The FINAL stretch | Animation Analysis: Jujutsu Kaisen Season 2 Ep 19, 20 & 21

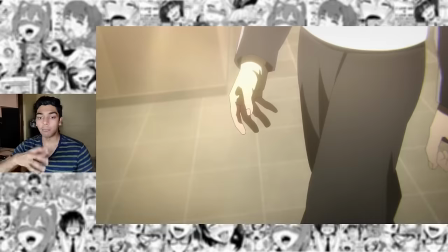41:47 a lot of individual frames and it's really well animated but for the layout for this cut there aren't as many frames. I of course don't think that he used Kakani in the layout phase of that first scene because Kakani is usually done in the in-betweening process.
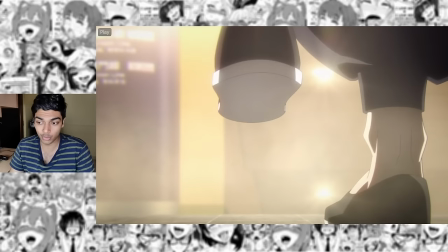42:00 Whatever it may be this is just the best use of auto in-betweening it's not ruining Dorian's animation whatsoever it is a tool that assists
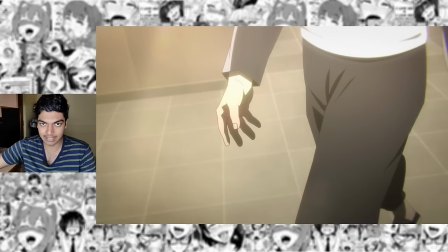42:07 it is something that cannot and should not be used for every single scene but for a scene like this one where the animator himself can control the auto
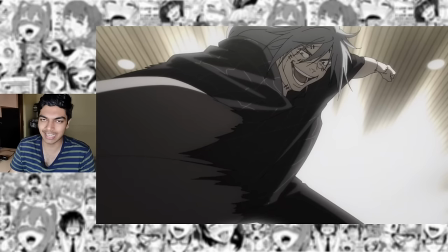42:14 in-betweening it can turn out as something really beautiful. Of course the change in lighting not exactly subtle when Toto walks in it's not really the lighting it is how the colors are used. It's the saturation because this is a very bright shot in the sense that it's got a lot of light that's like 20% of the screen that's entirely white because of the light source but it's also very desaturated.
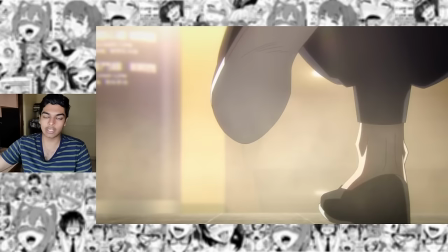42:33 As soon as Toto walks in those same lights they now look like they're coming down from the heavens. Toto literally walks in with the color.
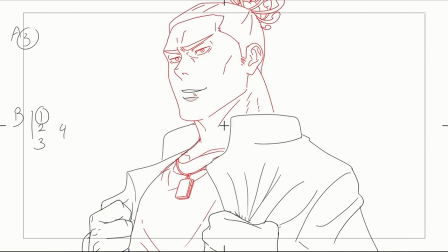42:39 This entire cut again it was very well polished in dorian's version but it was pretty much entirely reanimated for the final product the manga accuracy
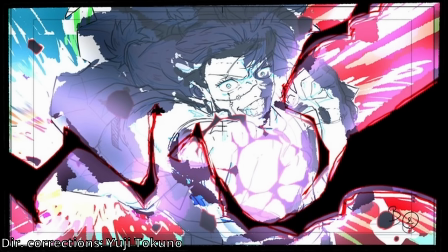42:46 most likely just comes from yuji tokuno's request just looking at his directorial corrections it does look like he wants at least a few of the shots to be
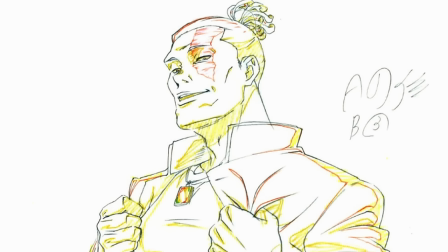42:54 manga accurate but the thing is not even the correction posted by mappa on their twitter lines up with the final product the final product is
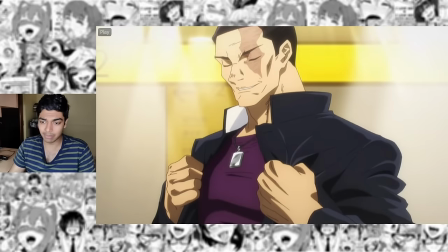43:02 even more manga accurate than the correction that was posted by mappa just a blind guess i would assume this is sote amazaki because sote amazaki is the manga
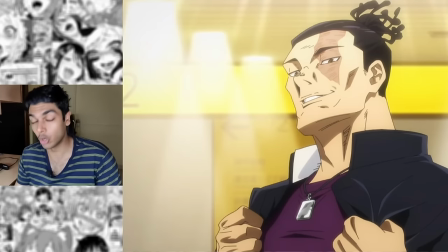43:10 accuracy correction guy for Jujutsu Kaisen. He fills in a lot of roles but manga accuracy guy is definitely one of those roles.
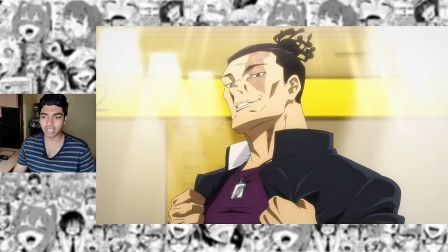43:17 So maybe the correction was recorrected by Sote Amazaki or he just last minute redrew the scene.
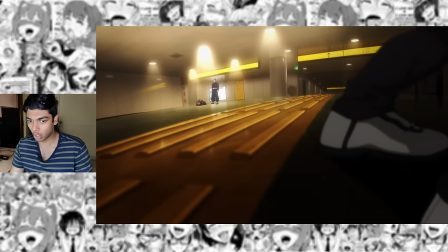43:22 Again just look at these layouts that is so incredibly complex and I wouldn't be surprised if Goso popped up and did something like this. I guess Yuji Takuno just likes really complex storyboards as well.
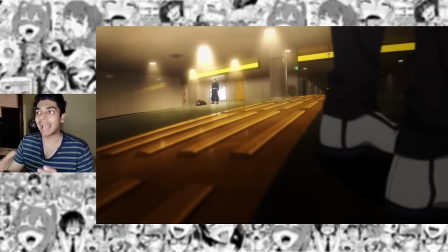43:31 That is an extremely well exaggerated awesome looking fisheye perspective it's not as warped as goso's fisheye effects go but the idea of spacing
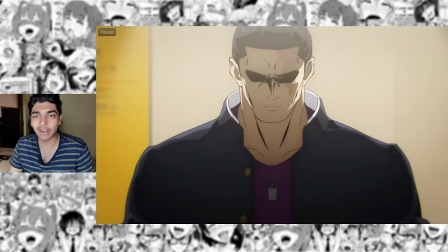43:39 is just as excellent as you see in goso's storyboards just look at this random fucking drawing just look at how good that looks just look at how heavily stylized this looks todo has never looked like this and there is not a single shot in this episode or any of the episodes where todo looks like that
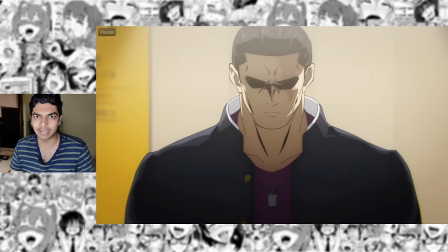43:54 it's just for this one scene that he looks like a fucking one punch man character he looks like saitama in a serious mode over here like a
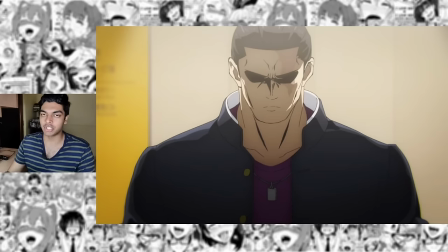44:00 sketch pen thick matte black color that's been applied on top of his eyes. That also carries to the shading on his brow, his cheeks, and the neck muscles.
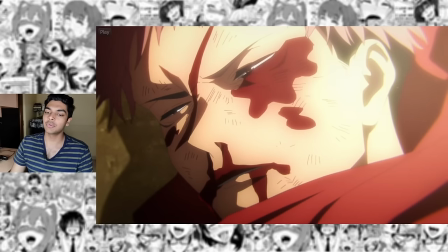44:08 And when Yuji opens his eyes, he's straining so much because he's hurt so much.
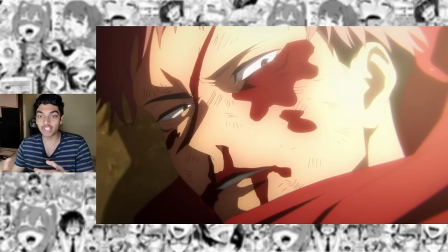44:11 But the way Tokuno has laid out the shot, it's made to look like Todo is shining so bright that Yuji can't even look directly at him.
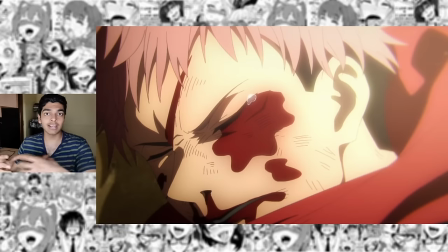44:19 He's so disappointed in his own pathetic state that he can't face the person who has unconditional love for him.
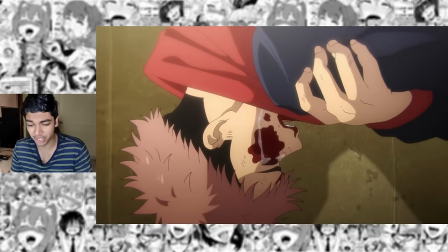44:25 Some more exceptional character acting here. Gosh, that's so good. Another random, incredibly well-drawn Todo shot.
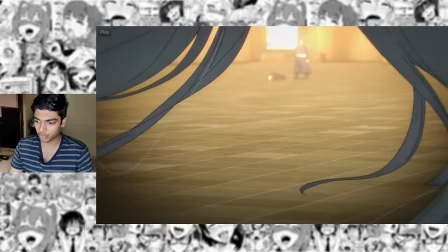44:31 Maito comes in with pretty much perfect lip sync great layout for the shot once again uh whoever did the correction for you i would love to know who's the cad here
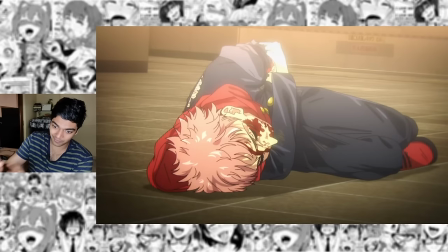44:38 look at those drawings three different layers of shading everywhere his face his hair his clothes look at the detail of mahito's arm
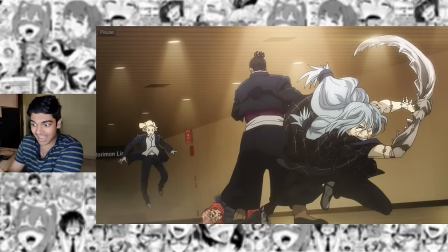44:45 here the spiky arm so incredibly well detailed again transfers to the next scene as well and then they go to the highlight drawing look at that
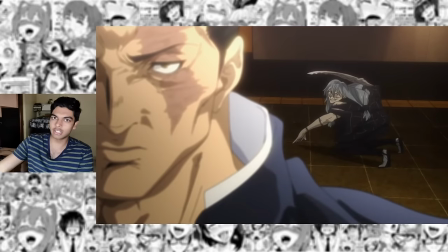44:52 toto face once again toto is not an easy character to rock the hardest is probably hanami and after that toto but he looks so good in that
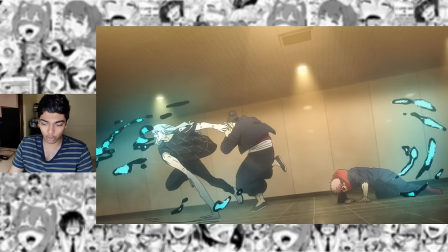44:59 two second clip he could have totally looked mediocre and would have been fine. I also much prefer the way they are showing Toto's technique here.
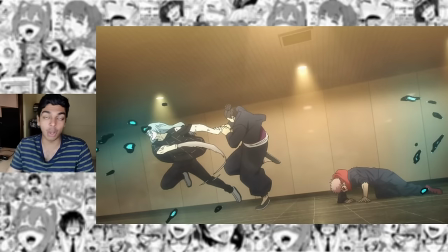45:06 No need of constant impact frames which is how we were shown in episode 20. I like I like impact frames. Anyone who's followed me for a good amount of time would know that I am one of the biggest appreciators
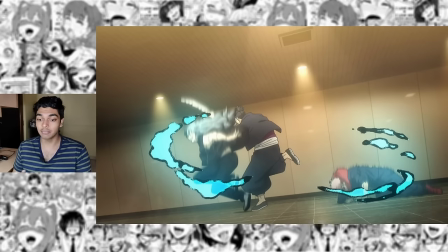45:16 of impact frames that there is but sometimes they're not required.